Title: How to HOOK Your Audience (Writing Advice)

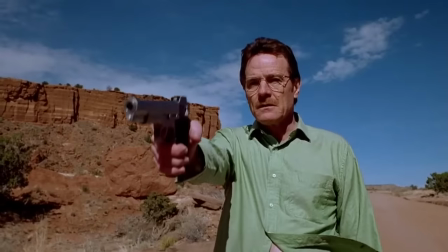0s
Get ready, because today we're going to discuss what it takes to win your audience over and keep them on board.
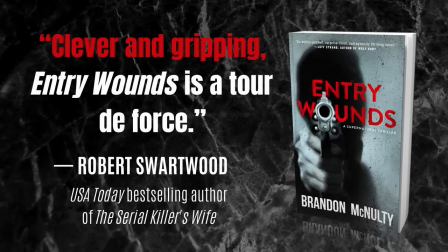4s
By the way, my name is Brandon McNulty. I'm the author of Bad Parts, also the author of Entry Wounds, and welcome to my writing channel.
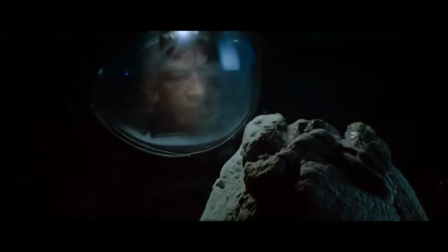11s
One of my subscribers requested a video on the topic of narrative hooks, how to use them and how not to use them.
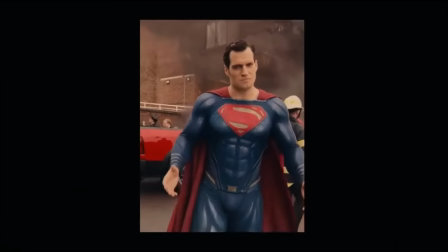16s
So what we're going to do today, we're going to start off by answering the question, what is a hook?
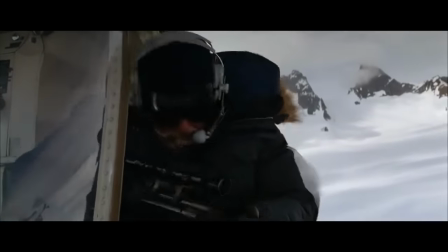20s
Then we'll explore different ways to grab your audience's attention, and I'll give you some strategies for using hooks,
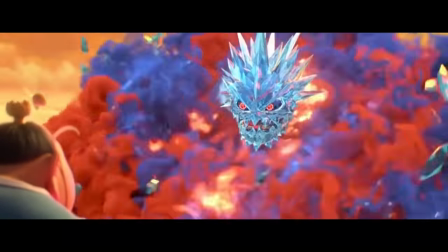26s
And I'll also wrap things up with a warning on how not to hook your audience. I'll also be giving examples from several different movies today.
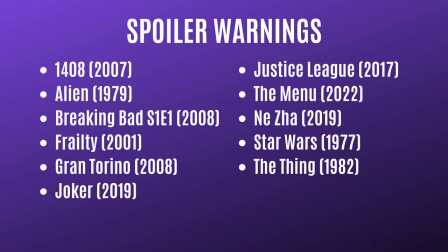33s
I'll put them all up on your screen. Most of these examples are going to focus on things that happened at the very beginning of the stories, but if you are concerned about spoilers, just keep this list in mind.
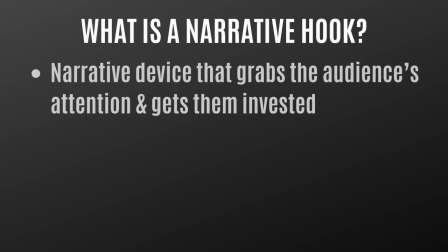42s
All right, now let's answer the question, what is a hook? And a hook is a narrative device that grabs the audience's attention and gets them invested in the story.
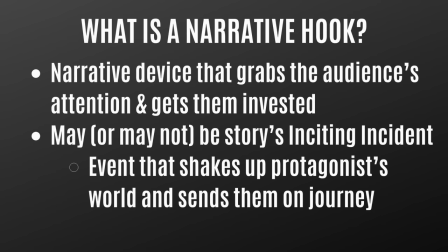51s
And it may or may not be your story's inciting incident. And the inciting incident, of course, it's an event toward the beginning of the story that shakes up your main character's world and sends them on their story journey. That may be the hook in your story, or you may have a hook before that. You may have several hooks throughout the story.
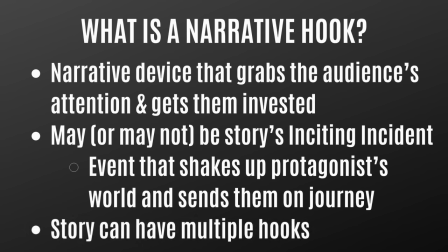69s
And that's another thing to keep in mind. You can have multiple hooks. You can have a hook at the opening of the story, then maybe at the opening of a subplot, the opening of one scene or several scenes. There are a lot of different times you can use hooks. You don't have to limit them to the very beginning of a story.
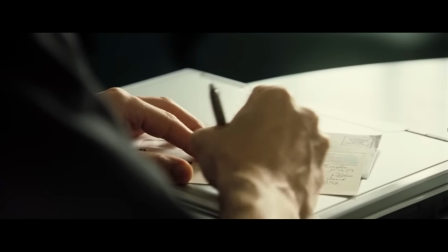83s
Now, as I mentioned, the main purpose of a narrative hook is to grab the audience's attention.
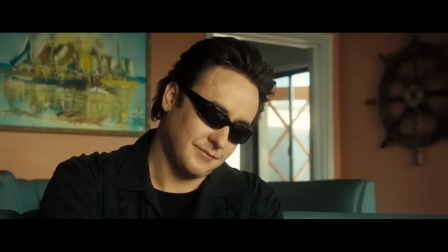88s
And now I want to share with you a few different ways of doing this.
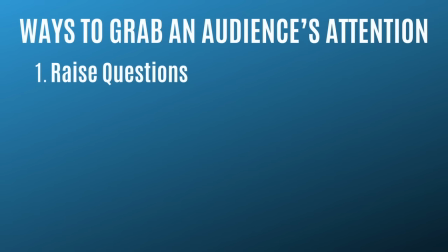91s
First way is by raising questions, putting questions in your audience's head, making them curious about what will happen down the line. And this is the best way to get their attention. You want to show the audience something interesting or unusual that spurs their curiosity and makes them wonder what will happen later on in the story.
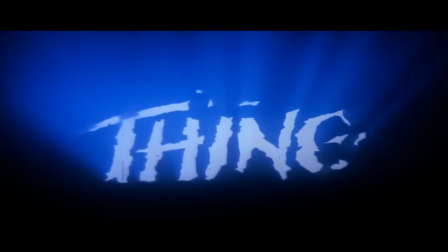108s
A great example of this comes from the 1982 movie, The Thing.
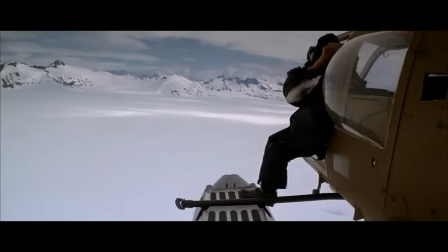111s
And this movie opens with a scene where a helicopter is flying over Antarctica, and it's tracking down a dog, and the people inside the helicopter are shooting at the dog.
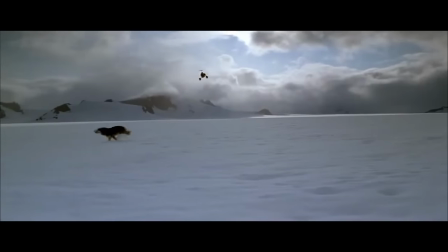119s
They're trying to kill it. And this scene raises a lot of questions, because nothing is explained to us.
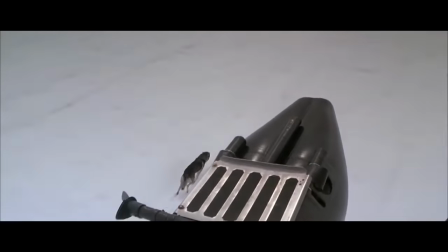124s
We're just left with the image of these people trying to kill the dog, and we're wondering, why is this dog so important?
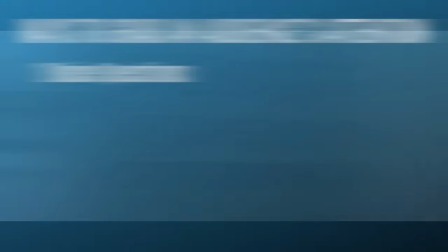129s
Why are those people trying to kill it? What will happen if they don't kill it? Second way to grab an audience is by showing something surprising or shocking.
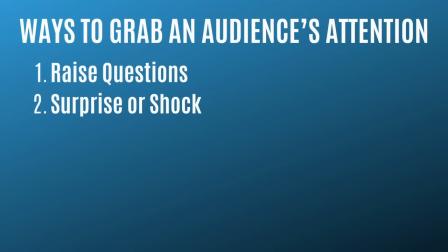136s
This works basically the same way as raising questions, but it has more of a punch to it. An example of this comes from the 2001 movie, Frailty.
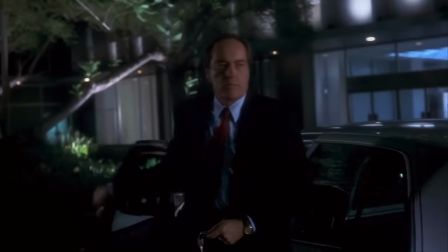143s
And this one opens up with an FBI agent who is in the midst of an investigation. He's trying to track down a serial killer known as the God's Hand Killer.
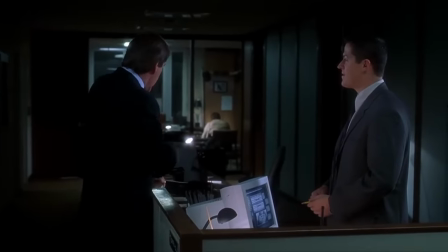150s
And the FBI agent, he returns to his office and he finds a mysterious man waiting there for him.
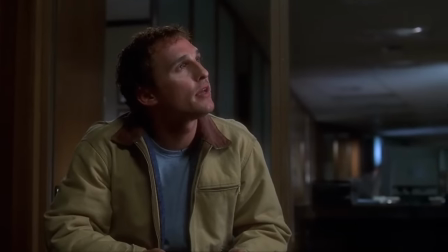155s
And this man says that he knows who the killer is. And then the two characters have this exchange.
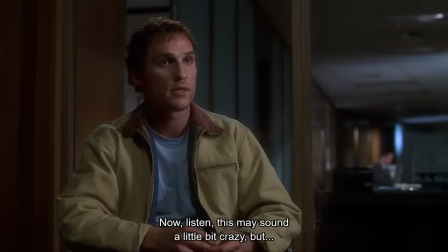161s Listen, this may sound a little bit crazy, but...
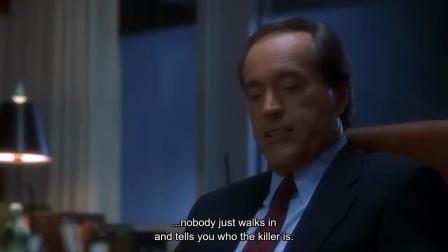167s I know who the God's Hand Killer is. Nobody just walks into your office and tells you who the killer is.
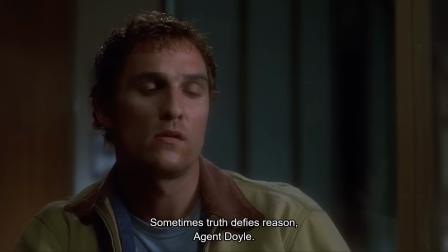172s It just doesn't happen that way. Sometimes truth defies reason, Agent Dole.
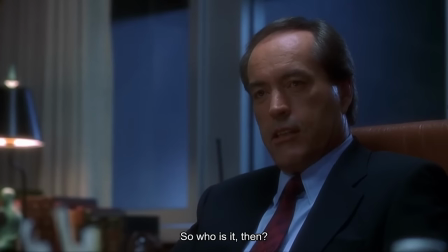178s Yeah? So who is it then? My brother.
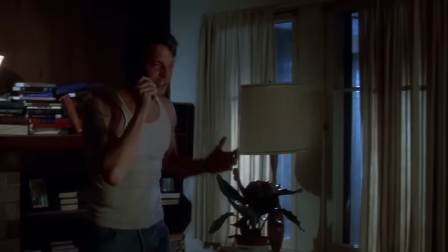183s
So the revelation here is a surprising one, and it lights up the story right at the start. It puts questions in the audience's head.
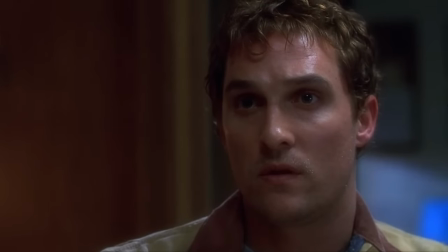189s
Who is this mysterious man? What is it that he wants? Why is he willing to reveal his brother's involvement?
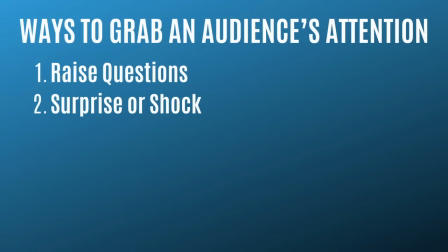195s
And then those questions get answered over the course of the movie. Third way to grab an audience, you establish a strong emotional connection to the protagonist.
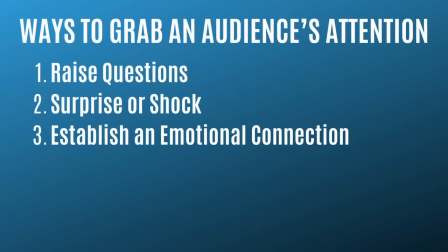203s
And this usually means that you'll show a character suffering, or making sacrifices, or experiencing a private moment.
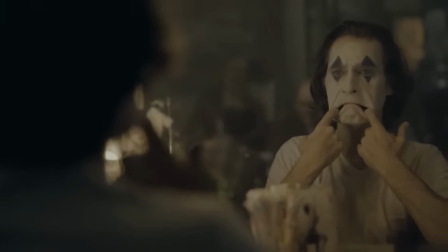210s
We see this in the opening of the Joker movie. Arthur Fleck is trying to make a living as a clown who twirls a sign on the sidewalk.
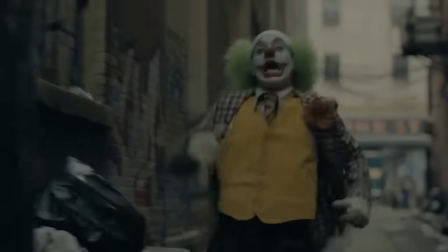216s
Then he gets his sign taken away from him. He tries to recover it, but then he gets attacked and beaten up.
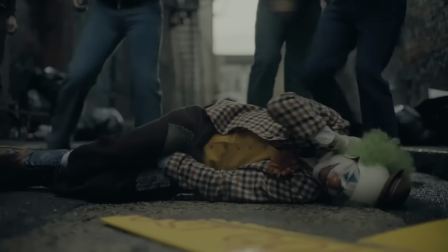221s
And it's a hook that makes us sympathize with the character. And it also makes us wonder how the character will react going forward.
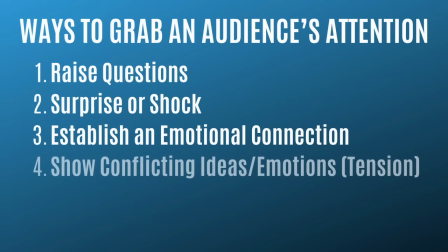228s
Another way to grab your audience's attention is by showing conflicting ideas or emotions. And this is how you create tension in your story. And a great example of this comes from the movie Gran Torino.
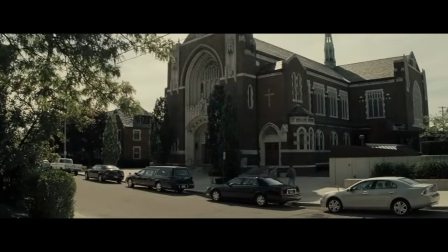239s
If you remember at the very beginning, there's that serious setting, we're in the church,
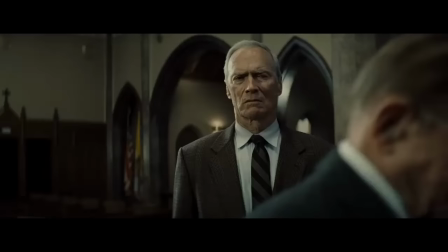243s
there's a funeral mass being held, and we see the main character, Walt Kowalski, he's mourning the loss of his wife,
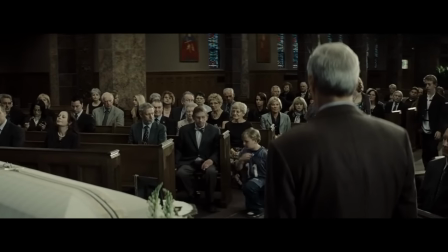249s
then his family disrespects him, they show up late, they're dressed inappropriately, they're bad-mouthing him behind his back, and these clashing emotions,
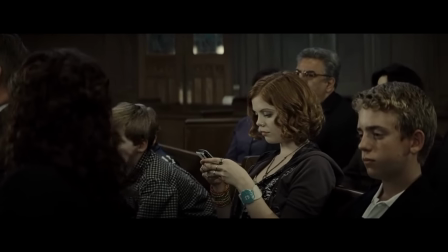257s
Walt being sorrowful while his family is indifferent, this creates tension and signals that there's plenty of conflict yet to come.
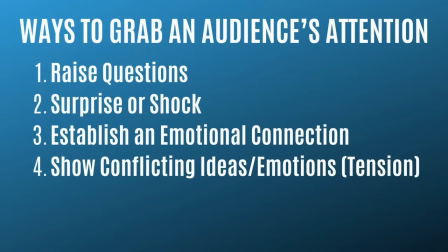263s
And then one last way to grab your audience's attention is by starting the story in the middle of dramatic action.
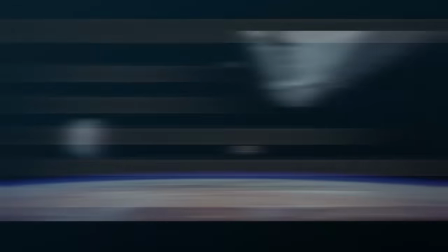269s
This is called In Medias Race, and this is where your story is already in motion,
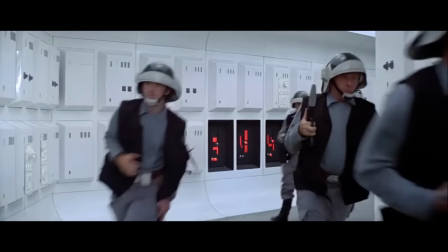273s
you drop your audience into a tense moment, and you're right there alongside the characters experiencing some high conflict,
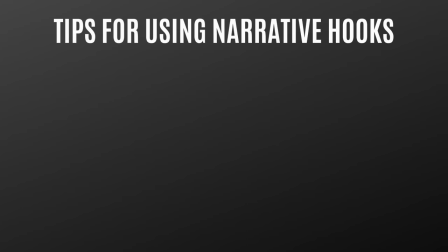279s
high stakes. Okay, so we talked about different ways of grabbing your audience's attention. Now let's shift gears and focus on five tips, five simple yet effective tips for using narrative hooks in your stories.
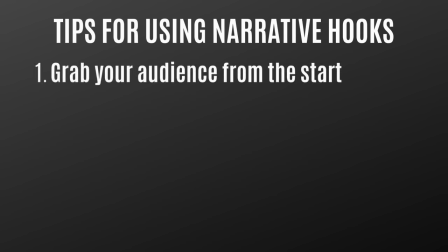292s
And the first tip is to open your story right off the bat with a strong, impactful hook. If you're writing a novel, find a way to get a strong hook in your opening chapter, your opening page, or even your opening line. And if you're writing a movie, a TV show, or something similar, find a way to get an impactful hook in your opening scene or even your opening image.
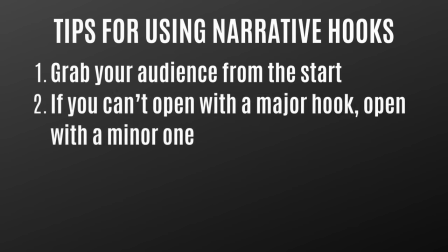311s
Tip number two, if for some reason you can't open up your story with a strong, impactful hook, then build toward one with smaller hooks along the way.
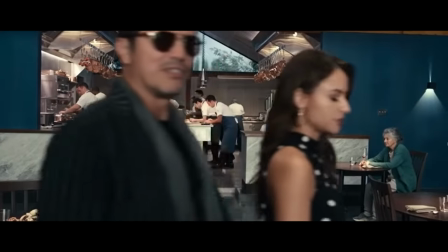319s
An example of this comes from the 2022 movie The Menu,
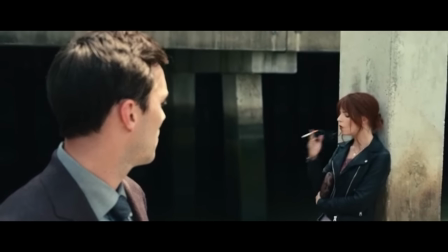322s
and this one opens up with a conversation between two people who are about to visit an exclusive restaurant that's on a private island.
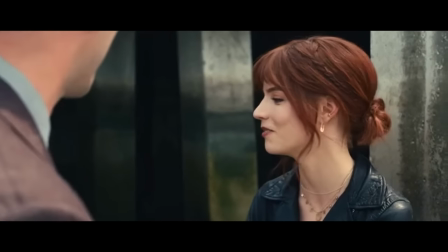330s
And the two characters, Tyler and Margo, they're about to board a boat. Tyler is a huge food enthusiast.
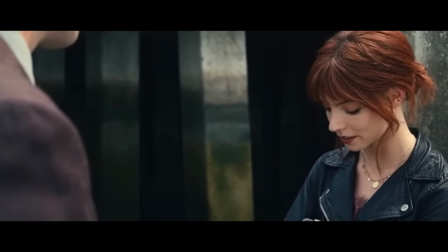336s
He can't wait to go to this restaurant, and he invites Margo along as his date. Now Margo on the other hand, she doesn't really care about fancy food at all.
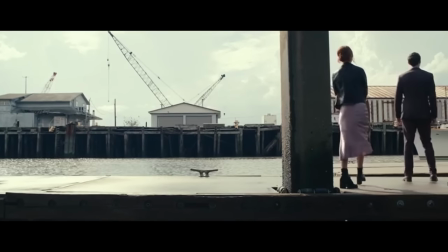344s
And in this case, she's a total outsider, and it creates tension here because we have a situation where their attitudes over food clash.
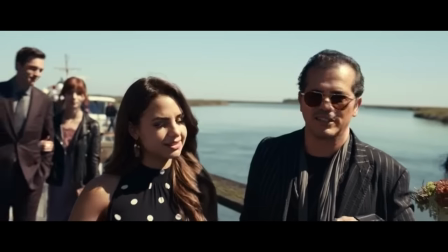352s
So that's your small hook at the very start. Later, we get another small hook when everyone is checking in.
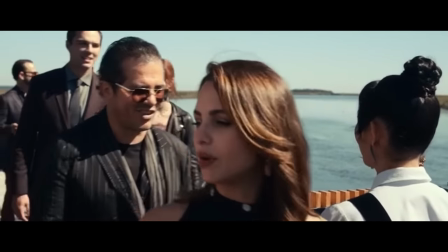356s
We see that Margo isn't Tyler's designated guest.
Welcome to Hawthorne.
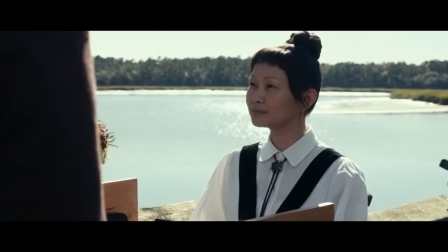361s Mr. Ledford and Ms. Westervelt? Oh, no, um, sorry.
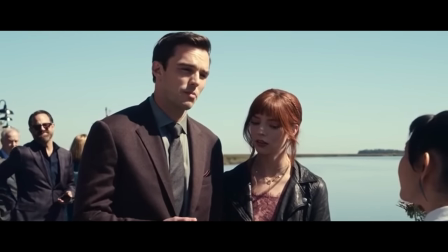368s Yeah, no, that was, uh, it's not Ms. Westervelt. Change of plans, so Ms. Westervelt, this is Ms. I'm Margo.
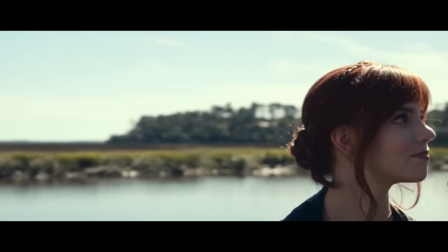375s
This is an awkward moment that builds an emotional connection to the character. It once again establishes her as an outsider, which works as a small hook.
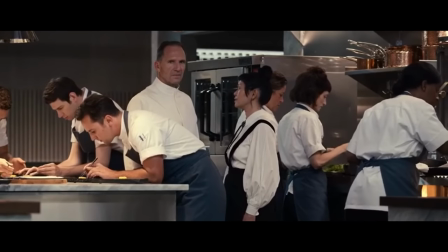383s
And then once they get to the restaurant, we get a major hook. The mysterious celebrity chef who runs the island, he notices Margo and reacts as though he's alarmed by her presence.
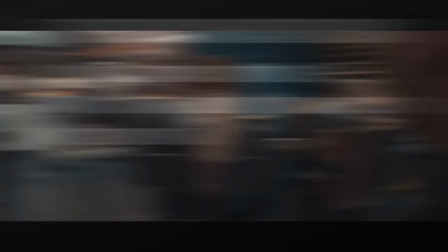392s
And it raises some serious questions and it propels the story forward. Tip number three, don't limit hooks to the very beginning of your story.
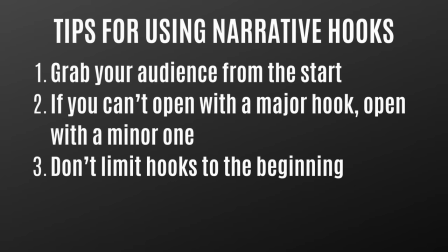399s
Oftentimes you'll hear people say that the beginning of a story needs to hook the audience. And that's true, but you can also have hooks scattered throughout your story. Sometimes you can even use them when you're introducing a side character or a subplot. An example of this comes from the movie 1408.
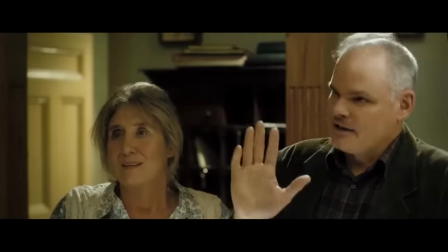412s
And this is about a man who doesn't believe in the supernatural, and when he does he goes to various haunted locations and writes books about them.
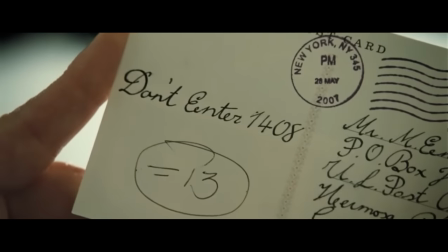419s
And then he receives a postcard daring him to visit a haunted hotel room in New York City, and he takes up the challenge.
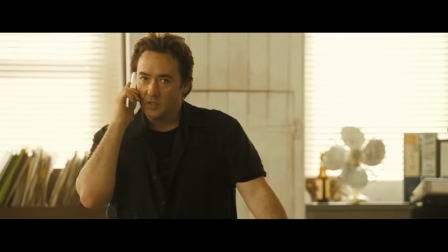425s
And then right before he leaves for New York City, we get a subplot hook when his editor talks to him over the phone.
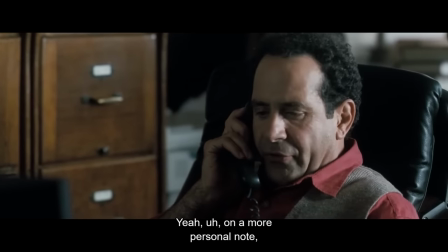431s Yeah, uh, on a more personal note, are you sure you want to come here?
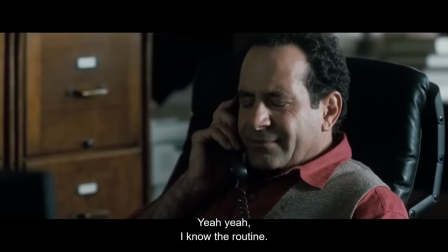436s Yeah, of course. It'll make a solid closing chapter of the book. Yeah, yeah, I know the routine, but...
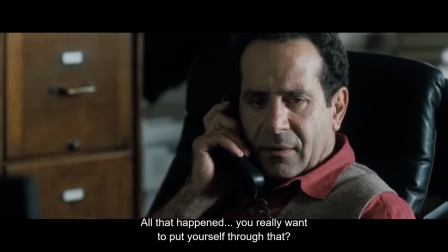442s I mean, it's New York, all that happened, you really want to put yourself through that.
So this is a minor hook, but it's an effective one, and it sets up the emotional heart of the story.
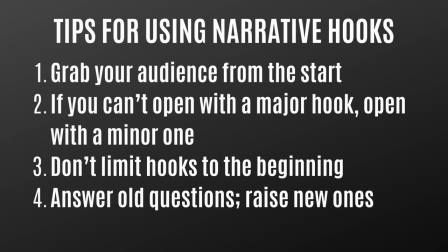452s
Tip number four, when one question gets resolved, raise another one. And this goes back to the idea of scattering hooks throughout your story.
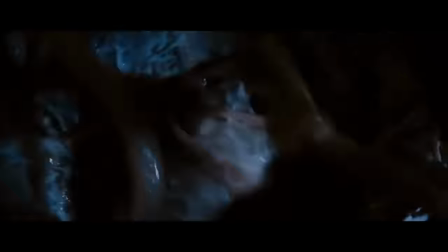460s
An example of this comes from the movie Alien. If you remember early on, there was a major hook when the facehugger creature latches onto Cain's face.
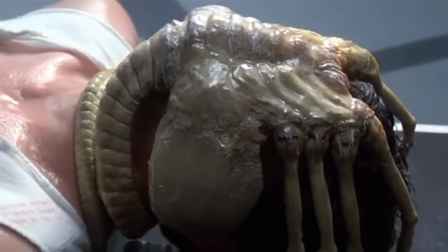467s
This raises all sorts of questions like, what is that thing on Cain's face? What is it doing to him?
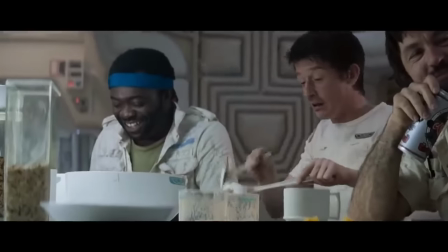472s
Why won't it let go then eventually it does let go and then that raises the question Well, what was the whole point of all that and then in the middle of the story?
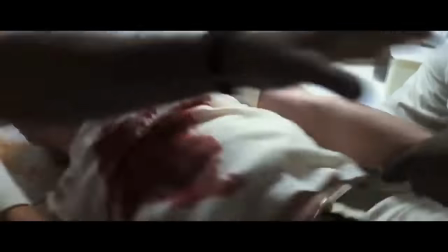479s
We get our answer with the chestburster scene and then beyond that there are still more questions Where did that chestburster creature go and then what's gonna happen next?
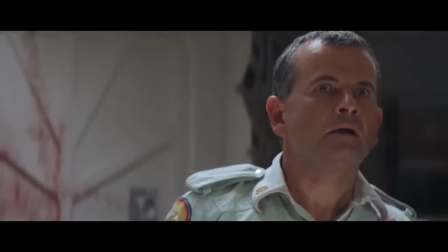486s
How are the heroes going to resolve this issue?